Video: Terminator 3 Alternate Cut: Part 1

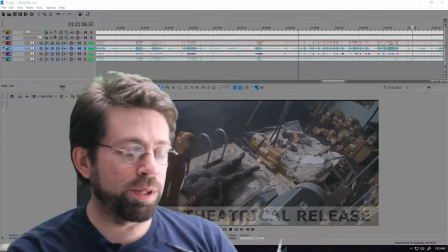Well, I feel like I should probably explain why I made a fan edit of Terminator 3.
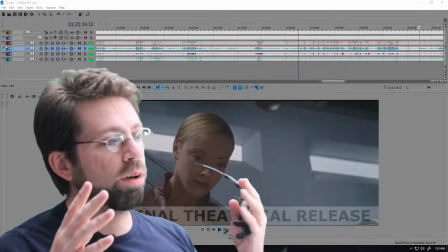It was just about making Terminator 3 more of a proper follow-up to Terminator 2.
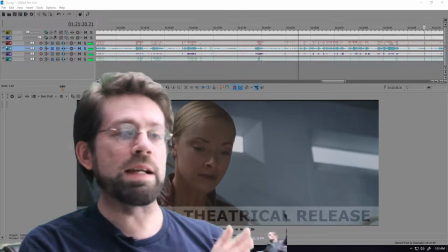And by that I just mean making it feel more like Terminator 2. The first movie was a horror film.
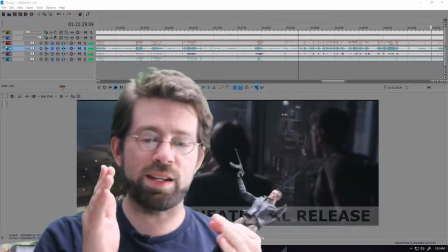It was like a horror sci-fi movie. And the second movie was an action film.
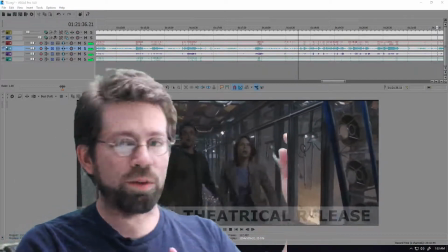When you do another sequel, you know, you're gonna take it up a notch in one direction or another.
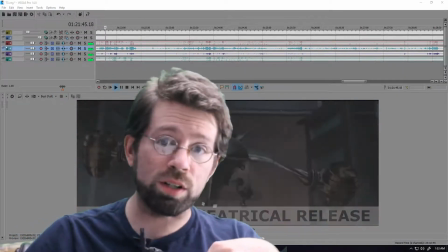And they could have done more action, they could have done more horror. What they did was more jokes.
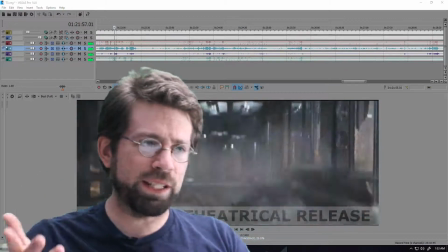The third one comes across more as a action comedy, which is weird because this is the one where the world ends.
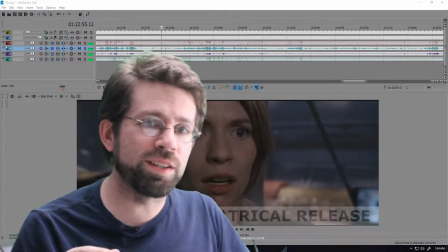And I don't know why you would make the funniest movie in your franchise the one where the entire world gets destroyed at the end.
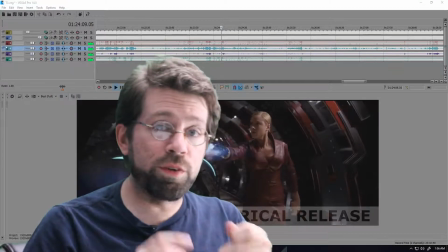Sorry. First thing was color grading.
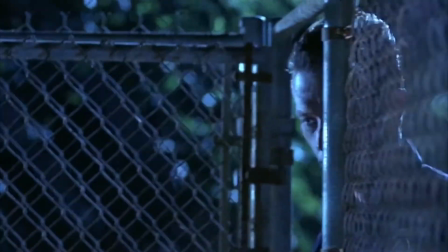Terminator 2 had almost a blue tint over the whole thing, and I did a lot of work to make this movie match that without overdoing it.
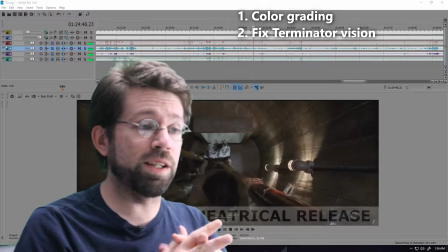Second thing was fixing the Terminator vision, which I'll get to in a minute. It just wasn't right. And then there was taking out the overly campy jokes.
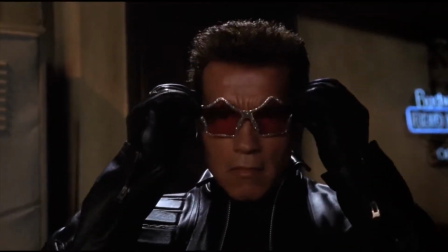A lot of the fans know exactly the ones that I'm talking about.
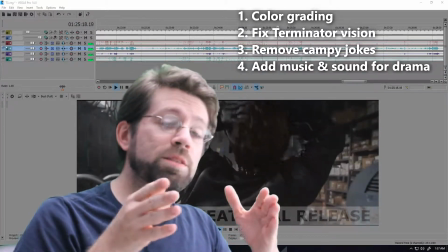And then there's just places where I felt I needed to add some music to make it more dramatic, or change or add some sounds.
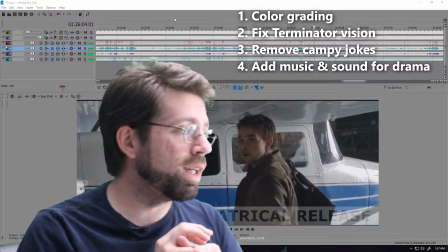Another big deal was just making John Connor more relatable.
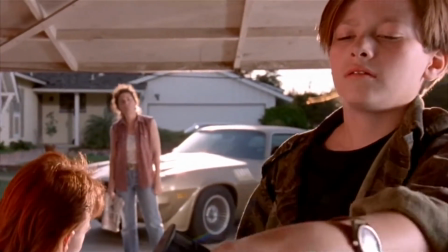I know that John Connor was kind of a douchebag in his first appearance in Terminator 2, but he was a kid, so that doesn't make him totally unrelatable.
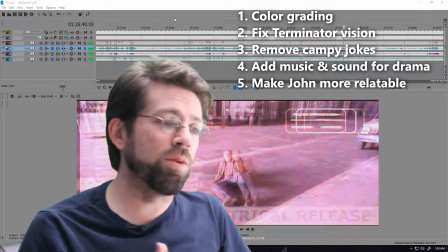In this one, he's weirdly cocky, even though he's been through all of this horrible stuff, and his character arc needed some tightening up.
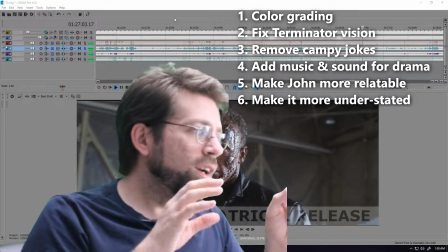And then throughout the movie, I tried to make it a little less overstated. And then everywhere else was just fixing straight up errors.
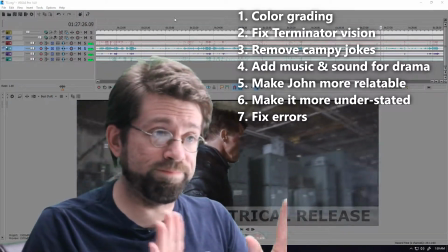I don't know why they got put in or left in, but we do what we can as editors.
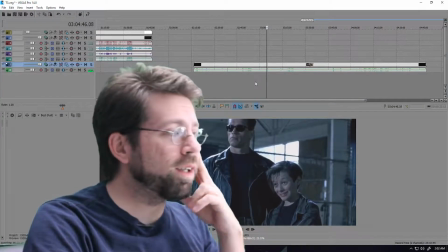So, I mean, if you look at the second one, it's, in my memory, the whole thing just seems blue.
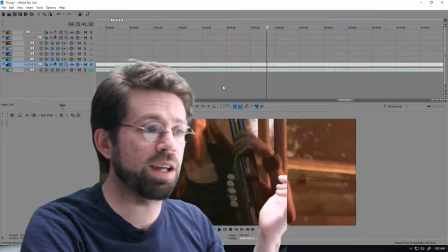But it's really just the night scenes, especially towards the end. It almost has just a blue filter dropped right on top of it.
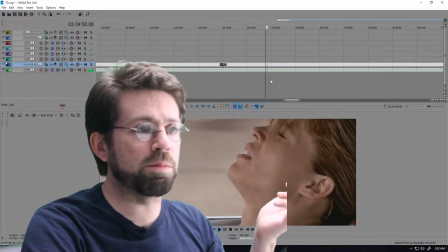The day scenes are still pretty vibrant, but it does have a certain warmth to it.
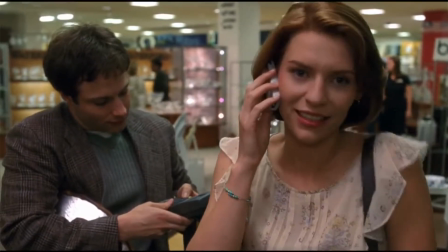It's not just flat. But Terminator 3, the entire film, no matter what the scene is, it's pretty much the same light.
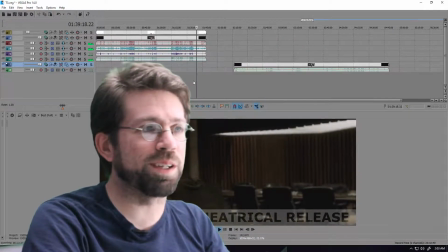You really can't tell much of a difference between being in a bunker and being in an RV.
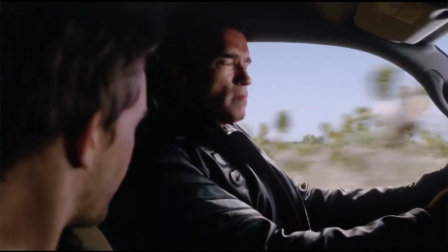It's soft with some heavy shadows.
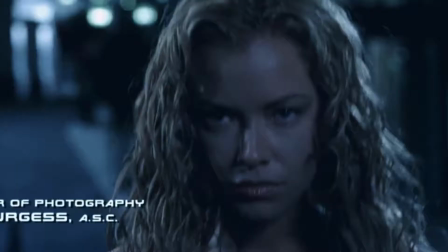So in order to get the whole movie looking right, I did 4 different basic color grading sets.
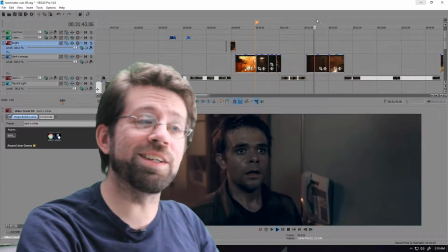Because they were so consistent with the lighting through the whole thing, I think that's what made it easy.
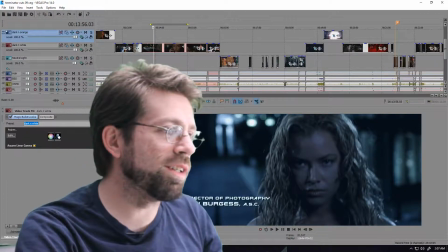It's a weird kind of thing that when you look at it initially, it doesn't look like maybe I even changed that much.
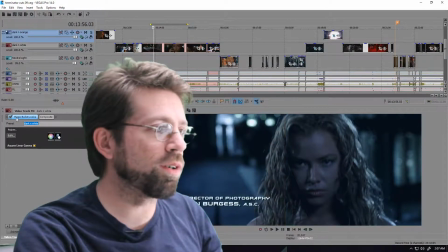It still looks pretty withdrawn, but when you turn off the effects, even though they were doing the nighttime thing,
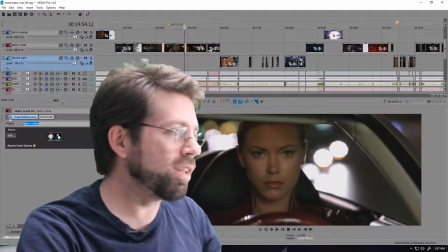it looks like nighttime, but it just doesn't have that blue tint Terminator thing going on.
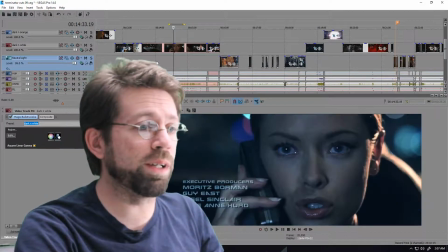Now that you look at it this way, it might even look a little too heavy, but really this is pretty standard, you know.
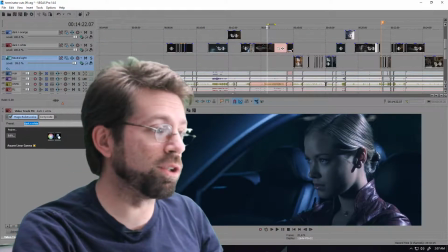Let's have a look at Terminator 2 again. Shit's blue.
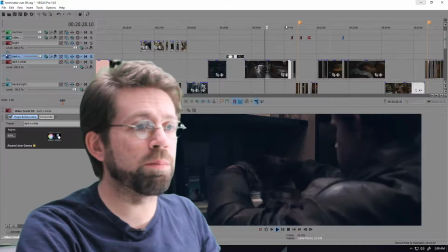So here's the original, and then there's the filter. Just when you compare the night scenes, you can really see just how much more of a mood it creates.
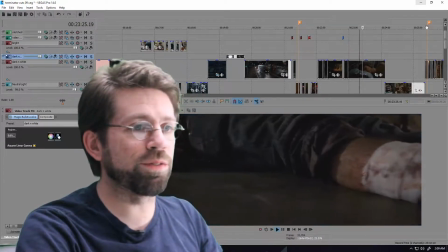Bedroom scenes all kind of get pulled back into a more science fiction look, especially when there's science fiction elements on screen.
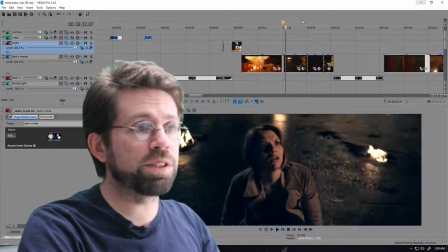This is a preset I created that I called Dark and Orange.
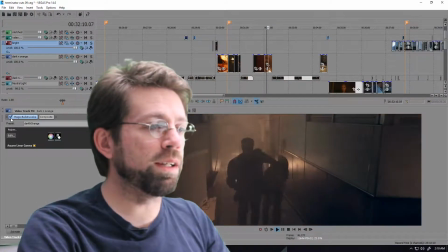This was just for any time I wanted to keep the blue tint, but wanted the high end to be more of an orange.
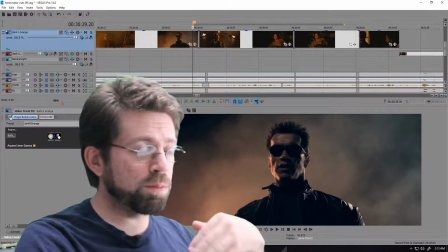And there's the original, and there's the filter. Just brought the blacks up a little bit and put that blue in there.
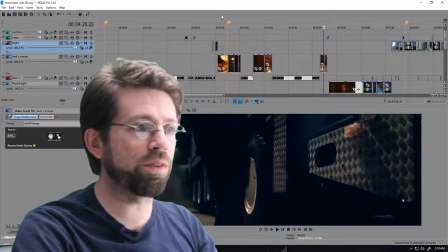That came in use for whenever there's fire or explosions.
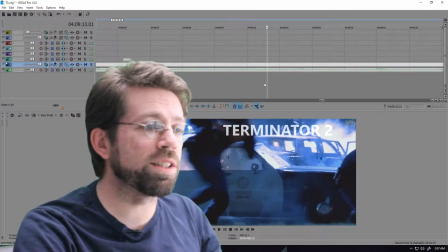Yeah, pretty much fire and explosions, that's what that was for. Some of these scenes, the only color that isn't blue is where there is an explosion happening.
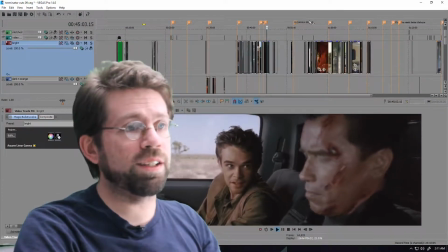So then there was the daytime scenes, and then there's the original,
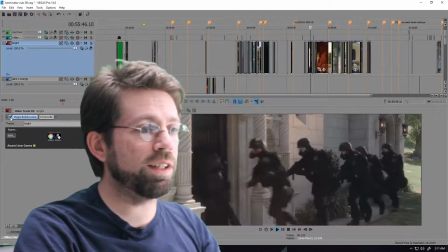and then there's the filter, which just needed, I felt, to get a little bit subdued.
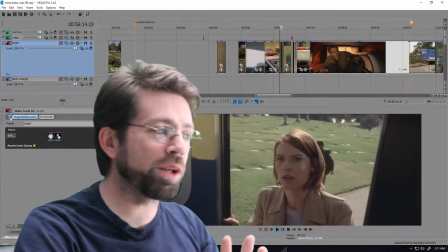It's okay to have all the colors there. Of course that's okay.
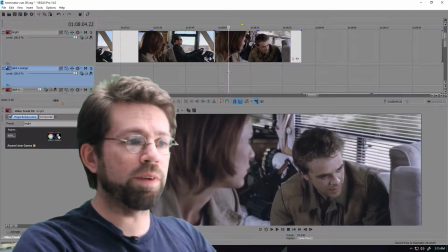It's still got enough of that vibrance that it's not looking completely dead.
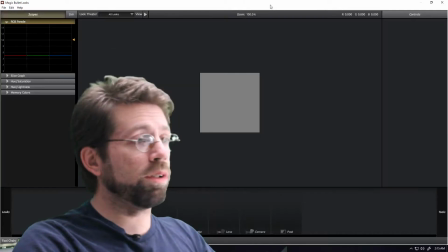And really, I did them all in Magic Bullets, and they're all really simple filters.
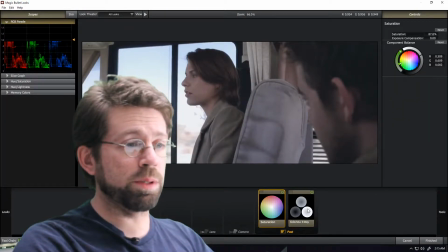It's just a little bit of desaturation,
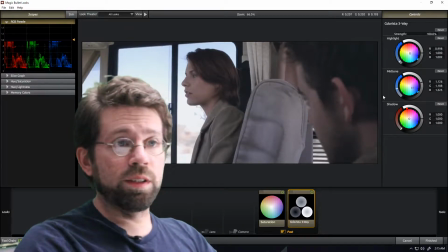and then a good bit of work on just fine-tuning the highs and the lows in the light, coloring them a little.
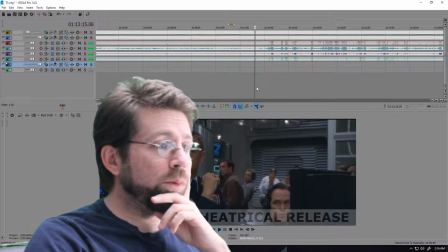But there was one scene where I really wanted to push the color correction much further,
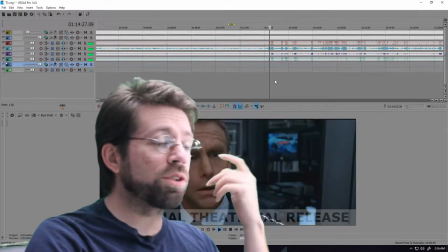and that was this whole, what's essentially the climax of the film, or the kickoff for the climax of the film,
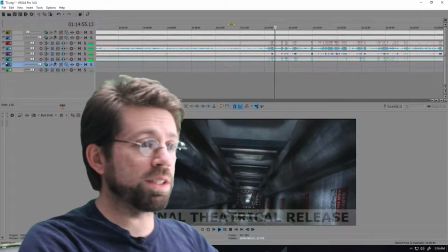that takes place in a military facility.
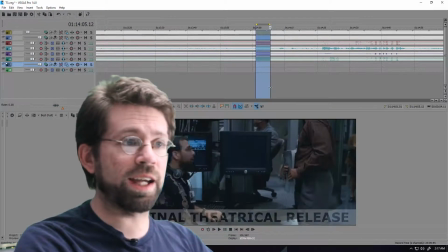And it's also the launch of Skynet, the main antagonist in the entire franchise.
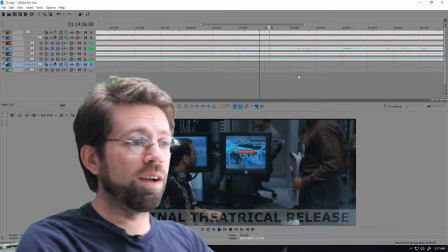When Skynet goes online, there's this scene where all the computers turn off by themselves, and then they reboot,
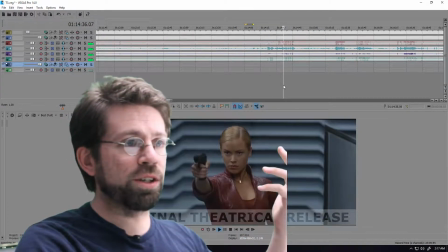and the system's down, and then Terminator shows up, and robots just start blowing everything to hell.
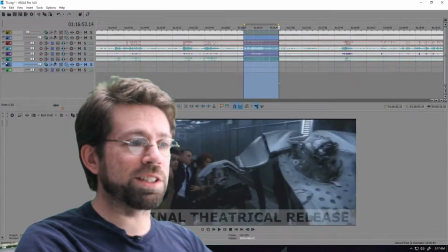And again, everything looks the same as it does in every other scene.
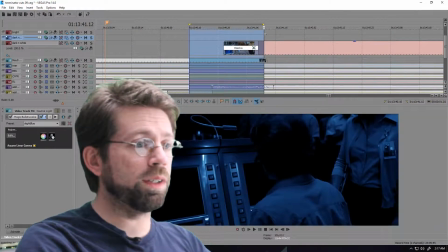I did what I could to really make it look like the lights have gone off
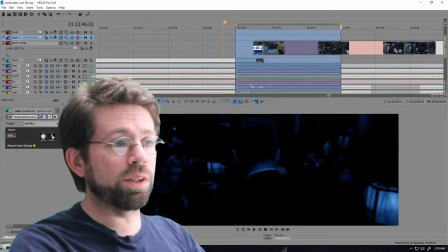and backup lights are on just for when the computers go down.
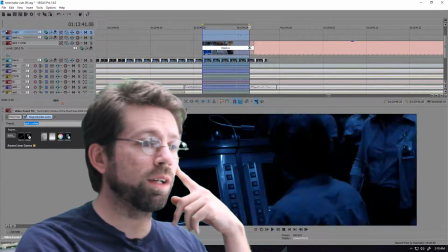So this was just really using a bit of a crossfade here for when the lights go down.
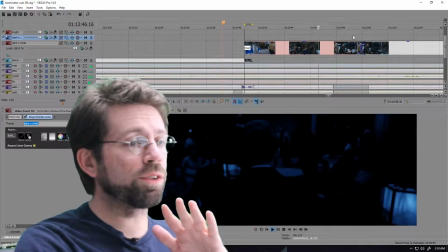And it just stays this way for a second, just for a few seconds. And then when the computers come back up,
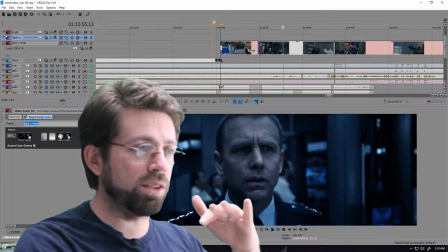I bring the lights back on, but I still keep it much darker than what was in the original.
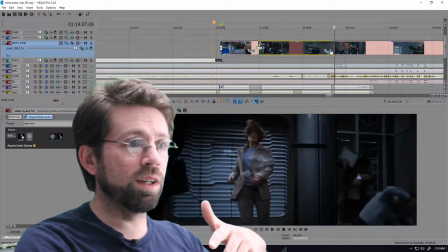There's actually 2 layers of filters on this one. So yeah, there's your original.
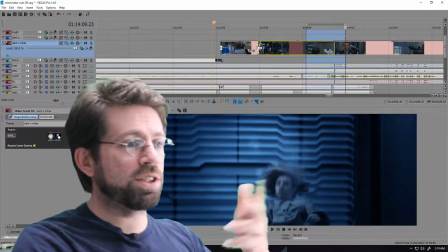Here's where I put it. This just puts the whole thing in a different sphere of drama.
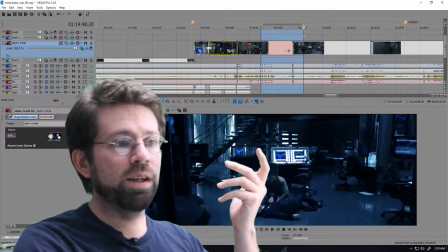It makes the entire scene much darker, which makes it scarier, which makes it more intense.
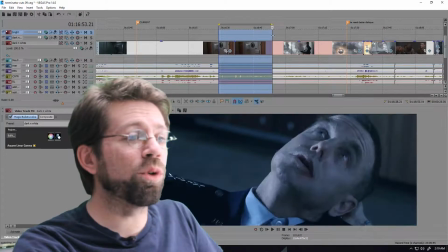That's filmmaking. Woohoo! And that became really tricky in this scene where I still wanted to keep it dark,
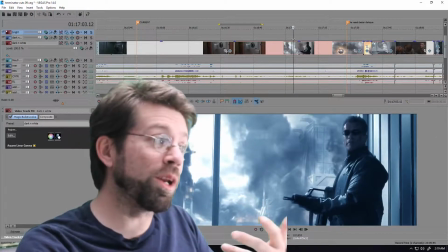but they're standing right next to a giant open window, but there's a lot of smoke in front of the window.
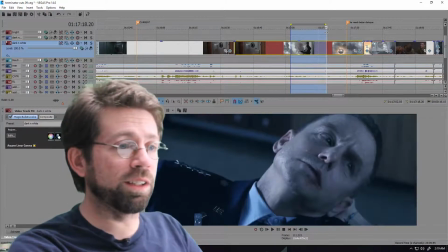So I could kind of excuse keeping it a little dim in there, even when a giant rocket comes flying.
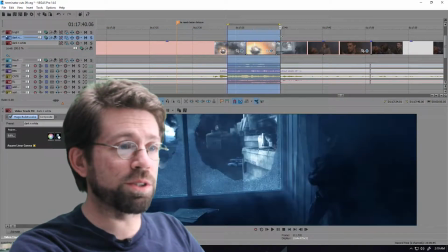You know, this part was a lot of tiny tweaking.
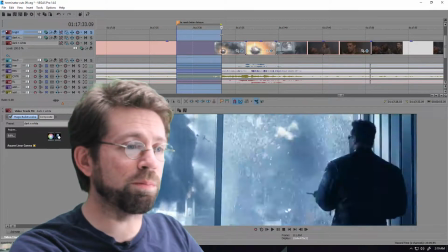In the semi-dark blue room, a rocket comes in.
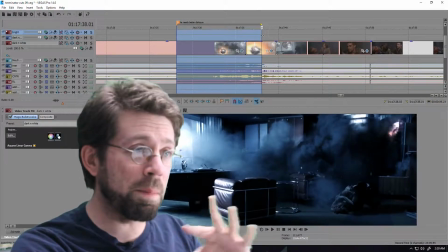This has all of its own color grading animation on it, like changing the color grading as it's going through,
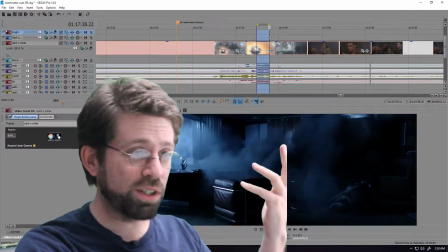and the room gets completely filled with soot and smoke, which makes the whole scene much darker.
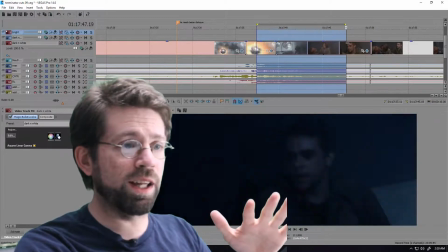And I just bring the light down for the whole scene after that.
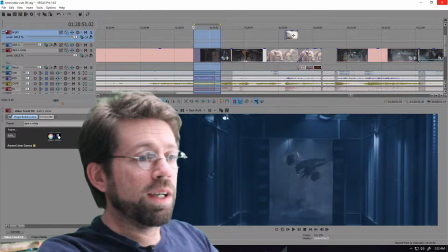So another good example of some heavy tweaking is the scene where the small hunter-killer Terminator shows up.
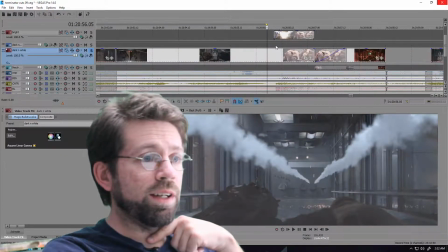You know, originally it's, as per always, just completely flat.
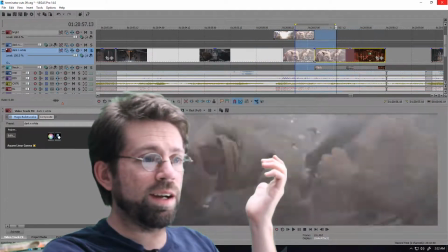I think, you know, there's a little bit more light there. I did want to keep that explosion in there.
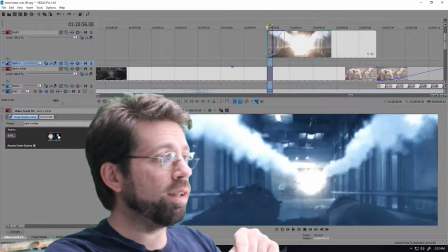Once this explosion happens, up here we fade in the bright daytime filter, so it's just lit up like daytime.
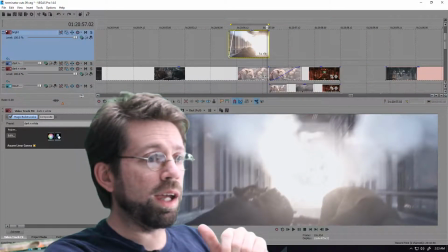And then that instantly cuts away to a neutral filter, which is down here, which is pretty close to the day filter.
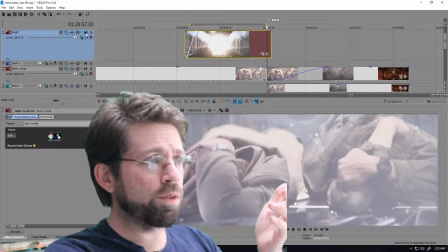There's not a big difference between the two. It's very slight, but it's there.
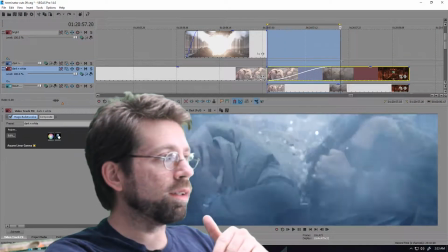And then I just use a crossfade right here just to bring the blue back in as the rubble falls and the fire dissipates.
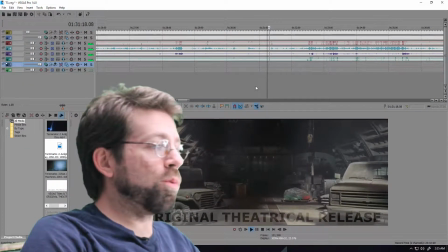Goes by quick. The absolute heaviest bunch of work was done here in the final set piece.
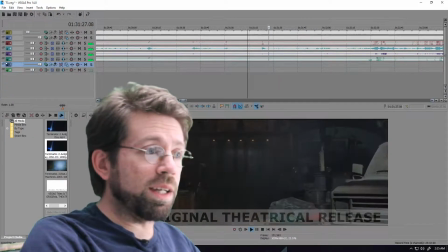This is supposed to be a big spooky scene.
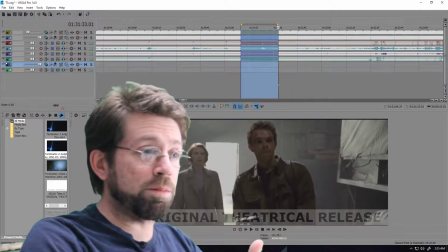You don't know why they're there yet, and they think that it is the epicenter of Skynet's brain.
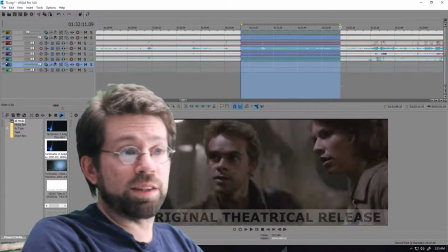But when they go in, there's nothing there but this really ancient
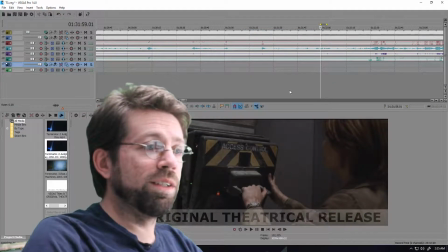computer access panel, which they open and it turns on. And again, the lighting and the coloring stays fairly, pretty much even through the whole thing.